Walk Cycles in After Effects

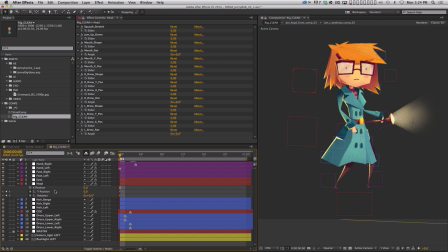[41:36]
So for Y position, remember, on this frame, everything's moving down. So that head is gonna come down a little bit, okay? And we're also sort of leaning, I guess, a little bit back. So let me just rotate the head back a couple degrees, go to frame 6.
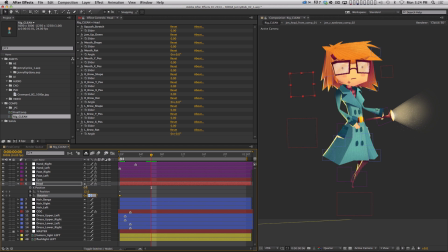[41:54]
And here's where we're sort of leaning forward, right? And all of the motion is sort of going up in the air like that. So the head's gonna move up a little bit. Go to frame 12 and copy and paste these. And then we can just kind of like scrub through and see if this makes sense, right?
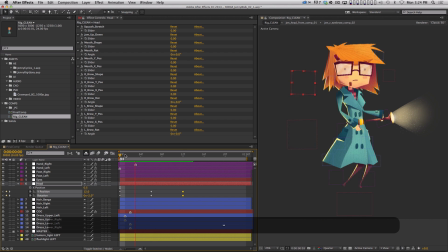[42:13]
Yeah, it does. Makes sense. Cool. So let's copy and paste these. Come to the very last frame and select everything, copy and paste it. Select everything again, easy ease it. And now we'll move all these keyframes to the beginning. And sometimes I'm actually moving the layer, sometimes I'm moving the keyframe.
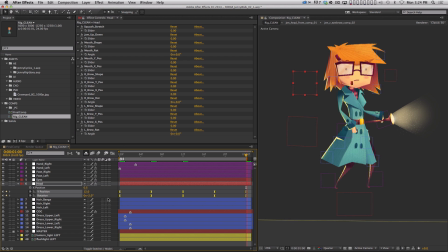[42:33]
It doesn't really matter as long as you can keep track of what's going on. And then I'm gonna delay it a couple of frames. I'm gonna go into my curve editor. I'm gonna select everything, and I'm just gonna pull the Bezier handles out so we get a little bit more of an extreme ease.
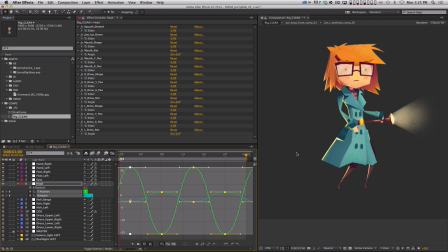[42:49]
Okay. And let's see what we got now. All right, so it's moving way too much. Moving way too much, and it's probably it's definitely rotating too much. So I'm gonna select just the rotation. I have my transform box on so I can hold Command and just scale that down. And then I'm gonna do the same thing on Y position.
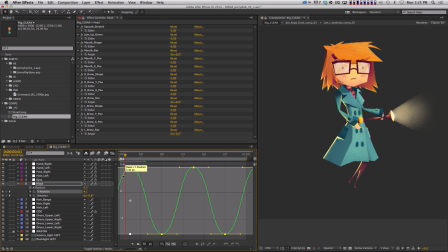[43:08]
Scale that down so I keep the motion, but I just make it less, okay? Cool. And the other thing I might mess around with too is if I click on this center of gravity null,
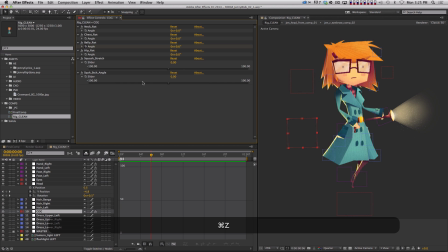[43:24]
there's a neck rotator, okay? And that might actually, I'm guessing it's doing the same thing as the head rotation. So it's interesting. So you actually have multiple controls that can kind of do the same thing. Maybe this is just an easier way of doing it.
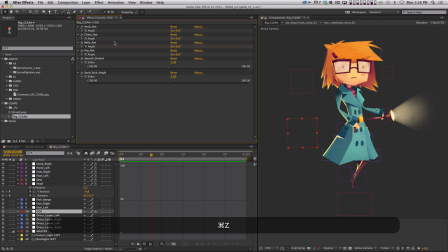[43:40]
But I've also got a chest rotation, which I haven't used yet, which might actually help, because what this kind of feels like, it almost feels like the head is moving too much for the amount the chest is moving.
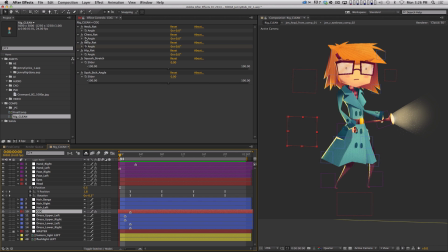[43:55]
So let's do the same thing real quick for the chest. So we're gonna put a keyframe on chest rotation. Let's take a look at it. Here it is, and it should maybe be leaning back a little bit here. At frame 6, it should be leaning forward a little bit.
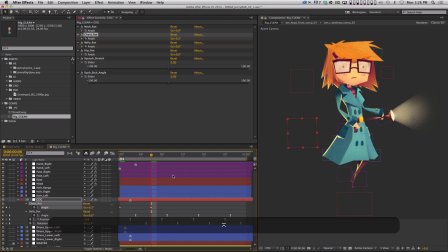[44:09]
And that's probably too much. Then we'll go to frame 12, copy, paste. Grab all 3 keyframes, copy, paste, go to the end, select all keyframes, copy, paste. Select all keyframes, easy ease. And there you go.
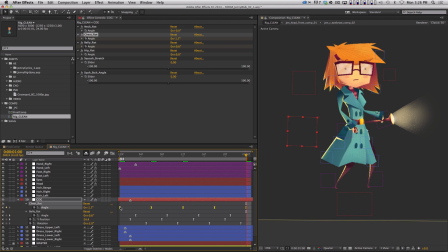[44:25]
And then let's offset that maybe 1 frame, because I know we offset the head a couple of frames, so we could do the chest by maybe 1 frame. And all of these little subtle offsets, they start to make this make sense, okay? So this is starting to work, and now it's down to the finishing touches.
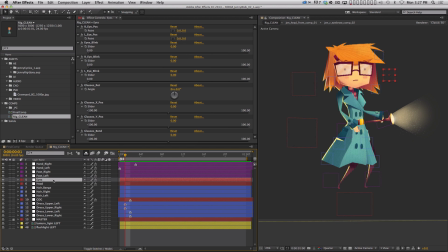[44:45]
If we click on the eyes null, first thing I want to do is move the eyes to the right a little bit. So I'm just going to nudge. I'm going to nudge this, and I just want Jenny to sort of be looking in the direction she's moving, because that makes sense. And then there's controls on the eyes null to animate her glasses.
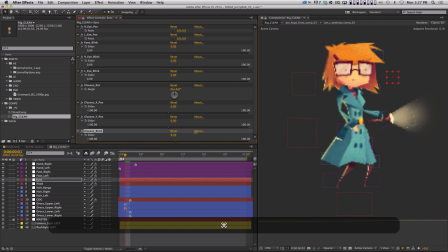[45:05]
And there's this cool glasses bend controller here. So I'm going to use that. So I'm just going to bend them right on this position. Everything's moving down. So let me bend the glasses down just a little bit. It's probably too much, right? Add a keyframe. And then we will go to frame 6.
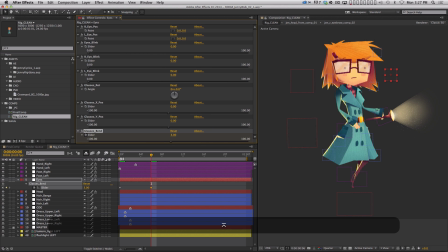[45:25]
And you guys probably know what's going to happen next at this point. And hopefully you're starting to see how quickly, once you kind of get a groove going, how quickly you can start building a pretty decent walk cycle.
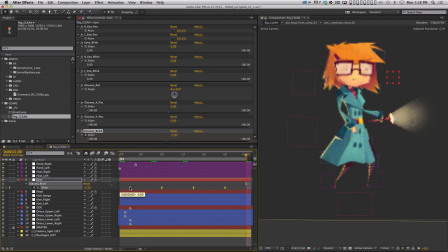[45:40]
All right, and let's maybe offset that 3 frames.
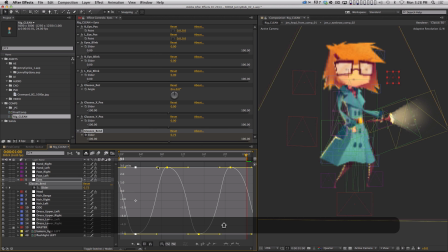[45:46]
Select all of these, and let's really drag those Bezier handles out. Right, and so now you're actually going to get a little bit of animation action on the glasses, and it's subtle, and it's probably even still too much.
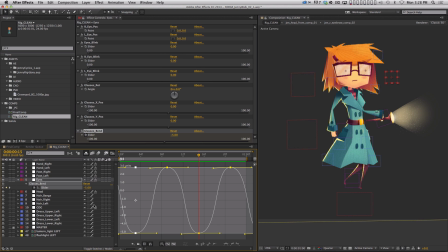[46:01]
So what I might do is grab that transform box, hold command, and just shrink it down a little bit. Because, you want subtlety with stuff like this. You don't want it to look like her glasses are not really attached to her face.
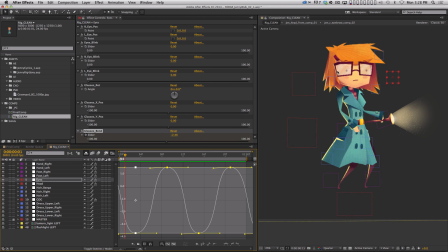[46:15]
It's just a subtle little bounce you're getting. And another great feature of this rig that Morgan added is you also have hair controls.
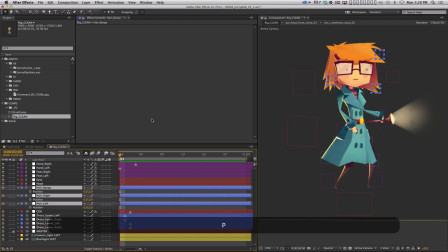[46:23]
And so what I can do is exact same thing. I'm going to open these up, separate the dimensions on each one. And why don't we just do X and Y at the same time, right? So why don't we start here, and on this frame, everything should be down, okay?
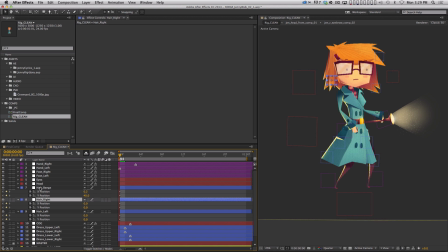[46:40]
So I'm gonna nudge everything down. And I'm gonna nudge them, I'm holding shift, right? And just kind of moving these things randomly, okay? And it's down, all the weight's moving down, and it's gonna sort of pull the hair.
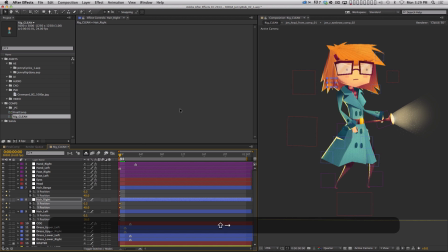[46:56]
It's probably gonna pull the hair a little bit closer to her face, right? Because as the hair gets pulled down, it's going to wrap around her face a little bit more. Then as we move up in the air, right, the bangs are going to come up a little bit. The right side of the hair is going to kind of come out and up a little bit.
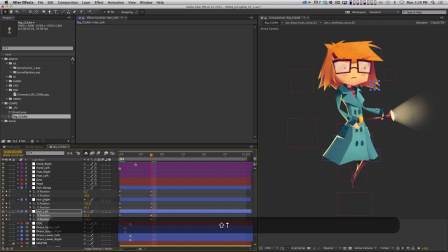[47:14]
And then the left side is going to come out and up, right? So this is going to kind of happen. And then on frame 12, we just copy and paste all of these. And then one at a time, copy and paste.
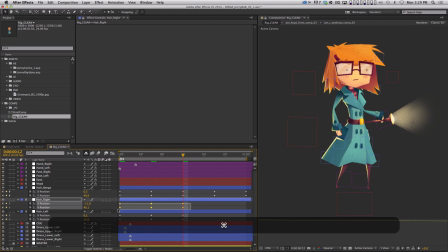[47:31]
Copy and paste, copy and paste. There's actually a pretty cool script that I have seen on aescripts.com that lets you paste keyframes from multiple layers back onto the same layers,
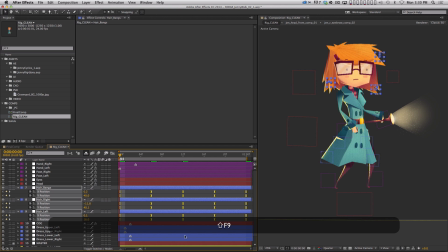[47:46]
which would save some time here. Select all of these and ease them, and then move all the keyframes back here. And I want the bangs to be offset maybe 2 frames,
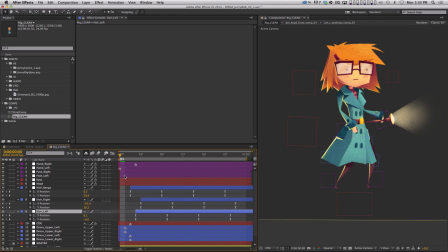[47:59]
and then everything else can be offset kind of randomly from there, okay? And because I have all those extra keyframes back here, I know it's going to loop seamlessly. I also will go into my animation curve editor and just select everything real quick,
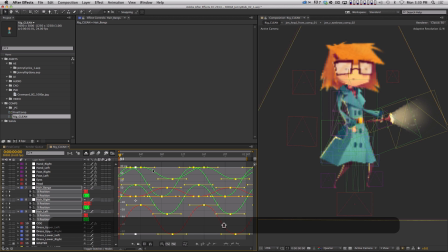[48:15]
like this, and just tweak, pull those Bezier handles out, and let's see what that gives us, okay? And so now that hair, so you can sort of see the chain of events, right? The feet are the main thing moving. The center of gravity slightly delayed, and then you've got sort of the belly, the chest, the neck,
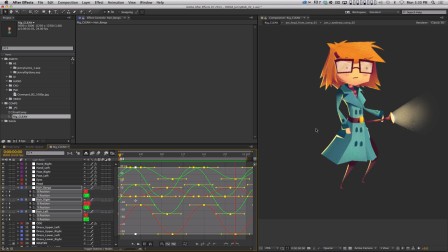[48:33]
the head, the glasses, the hair, and the arms, and all of them are kind of offset in time, and that's going to give you a nice feeling of weight, and that's what you want when you're animating characters. So at this point, you could keep staring at this and nitpicking it.
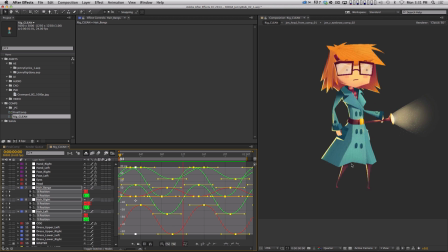[48:53]
But you should definitely have the tools now to create a pretty serviceable walk cycle and be able to adjust it and understand just some of the basic principles of it. So now let me show you how to actually use this on a background. So I'm going to now take this pre-comp.
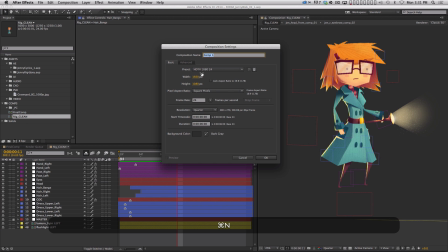[49:10]
First time, let me actually make a new comp here. Let me just make a 1920 by 1080 comp.
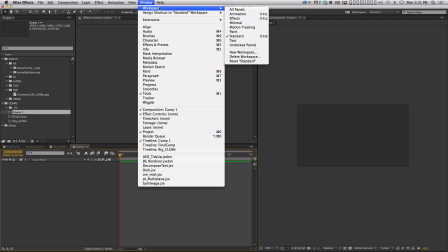[49:16]
Okay, 6 seconds long, and now we can actually go back to a sort of a normal
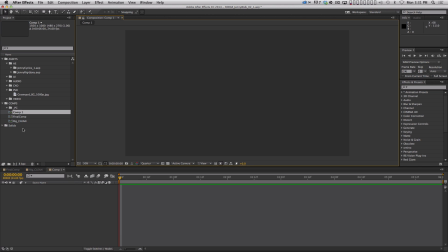[49:24]
workspace here, so we can actually see things a little bit easier. All right, and I'm gonna grab that final rig that we made.
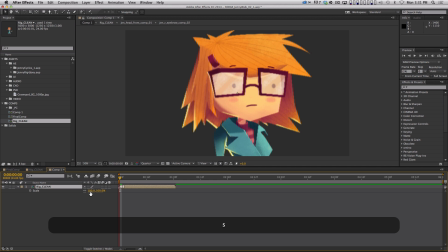[49:33]
I'm gonna drop it in here, and I'm gonna scale it way down.
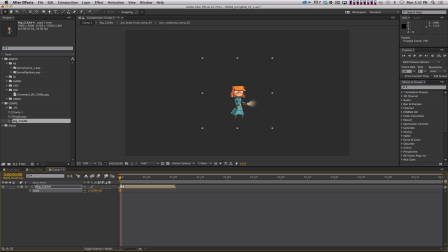[49:37]
Let's go down to half res here, And here is a little trick that I figured out. Okay, so now, first we want to be able to loop this thing, right? We want it to just loop endlessly.